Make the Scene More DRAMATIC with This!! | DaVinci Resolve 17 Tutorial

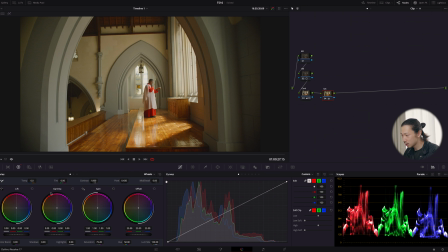So dealing with this blue on the middle area, so I'm going to use this gamma and shift this gamma to blue side. So now if I go blue side, like the position of each red, green, blue is changing.
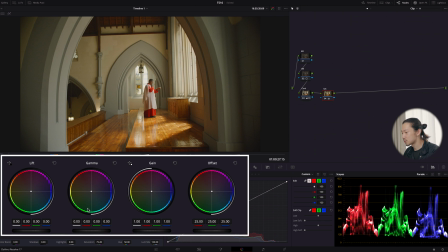So looking at the parade and image carefully, I'm just gonna make those balanced well.
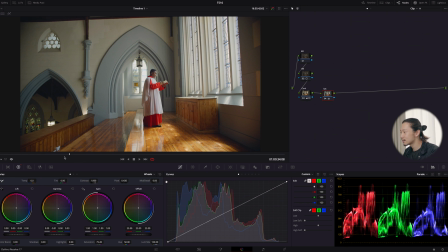This is good, I think. But on the other hand, let's move this gain to red side a little bit.
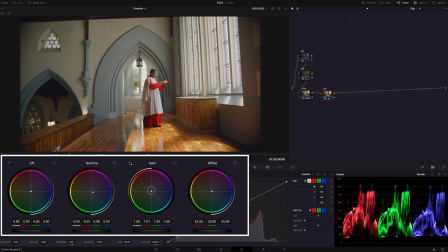Just like this. Okay, this is before, after, before,
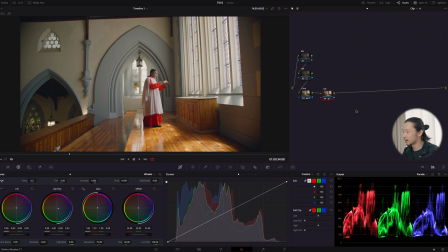and after. Okay guys, if you want to know more basic stuff, like what is node and how to use those two, what is like a primary saturation, what is those, again, the basic guide of color grading in DaVinci Resolve I posted last time will be helpful, will be useful for you, so just watch it first and come back here later, that way you can understand this more.
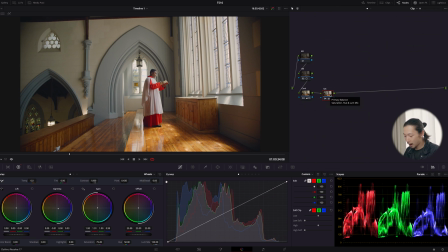Okay, next I'm going to create the parallel node on this saturation. So those three are my like a color node. Like those three nodes are only for like saturation, only for color, the color group.
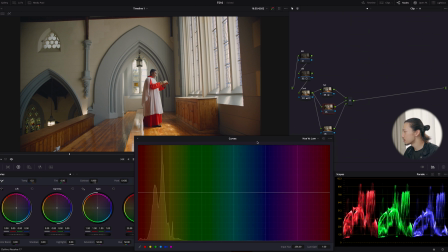So first I'm gonna use hue versus luminance on this node. So now I don't like this popping red on this cloth. So using this tool, I'm going to lower the brightness of deep red. So just select this red and I'm going to bring it down like this.
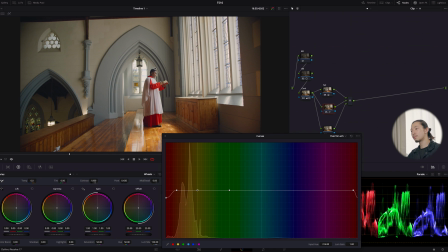Let's do like this. But still, I want this cloth to have a nice color contrast. So bring this yellow up. Just like this.
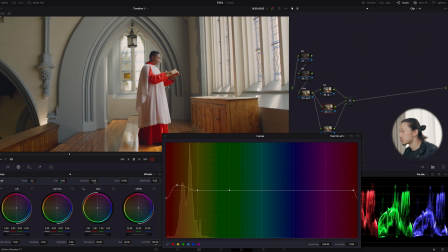Okay, focus on this cloth. Okay, this is before, after, before, after.
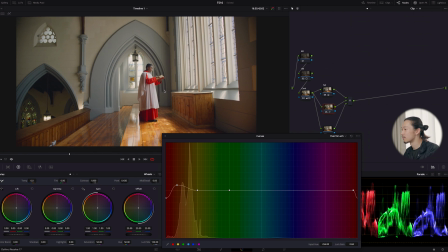Now this red is more deep. Very good. And also, I don't like...
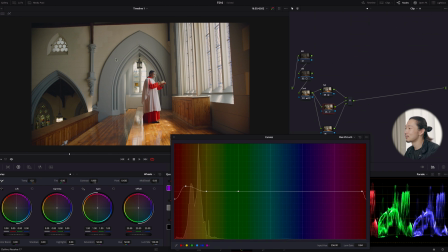Oh, there is too many things that I don't like. But I don't like that, you know, yellow feel on this back wall. I, you know, want it to be more like a cleaner. So going to hue versus saturation and select the back wall and I'm gonna push it down.
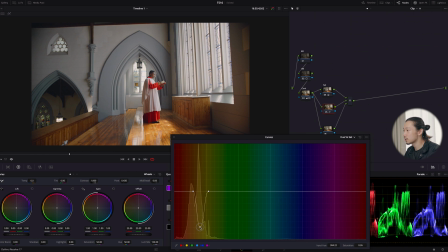Like if I go down, it loses saturation and gets more like cleaner. So I'm just gonna go down. See, huge difference. Okay, this is before.
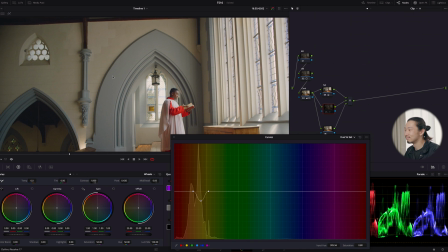Like before it's kind of like not clean, it's yellow, but after, very clean.
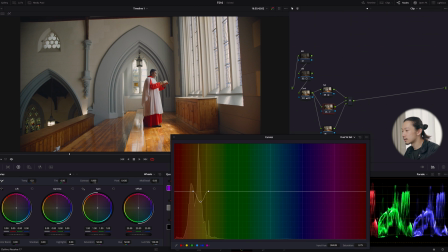Before, after, before, and after. And also again, I'm gonna select this red right here. I'm just gonna gain a little bit more saturation for this red cloth.
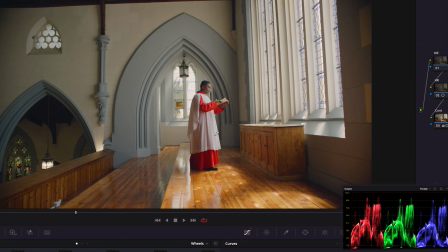Let's do like this. Okay, so this is before, after, before, after.
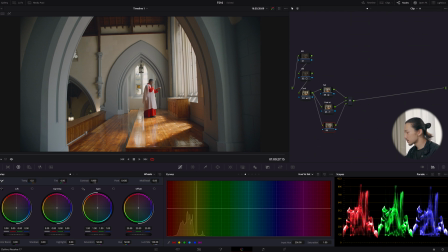Okay, on this note, I'm gonna make a creative look, so name some just look. But this time, nothing crazy, because this scene is, you know, the religious thing. So I want to give it a slight film look, but not crazy, like a Tenet or Joker look.
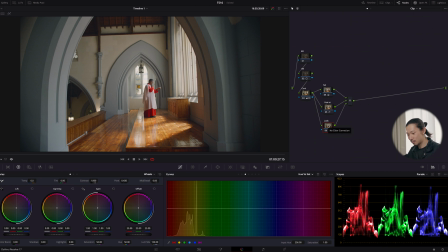Just like standard, you know, cinematic feel, just slightly. You know, overall, let's make it warm, clean, and happy, but slightly film look. So first, let's shift this gamma to orange side to make this image more like orangey warm.
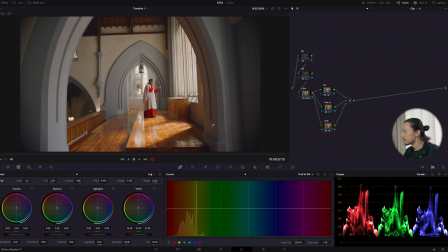Yeah, maybe just like this. And let's focus on log shadow. Now, okay, focusing on this corner around here.
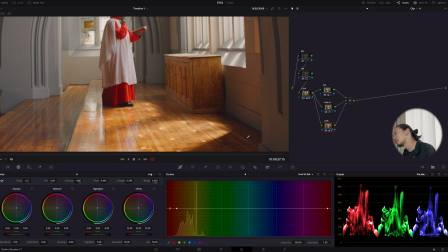It's kind of shifted to like red orange. This way it doesn't look solid. Always I want like solid, sharp, you know, black in shadow. So I'm going to shift the shadow to blue.
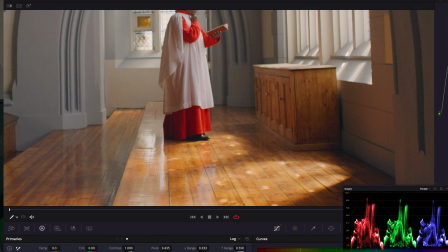Okay, like this. Okay, this is before, after. Before, after, right?
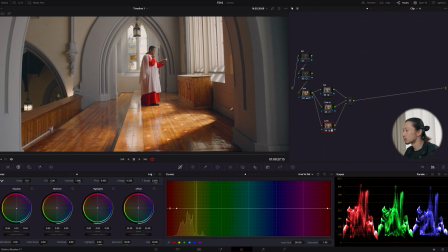The shadow is good and the total, the temperature is good.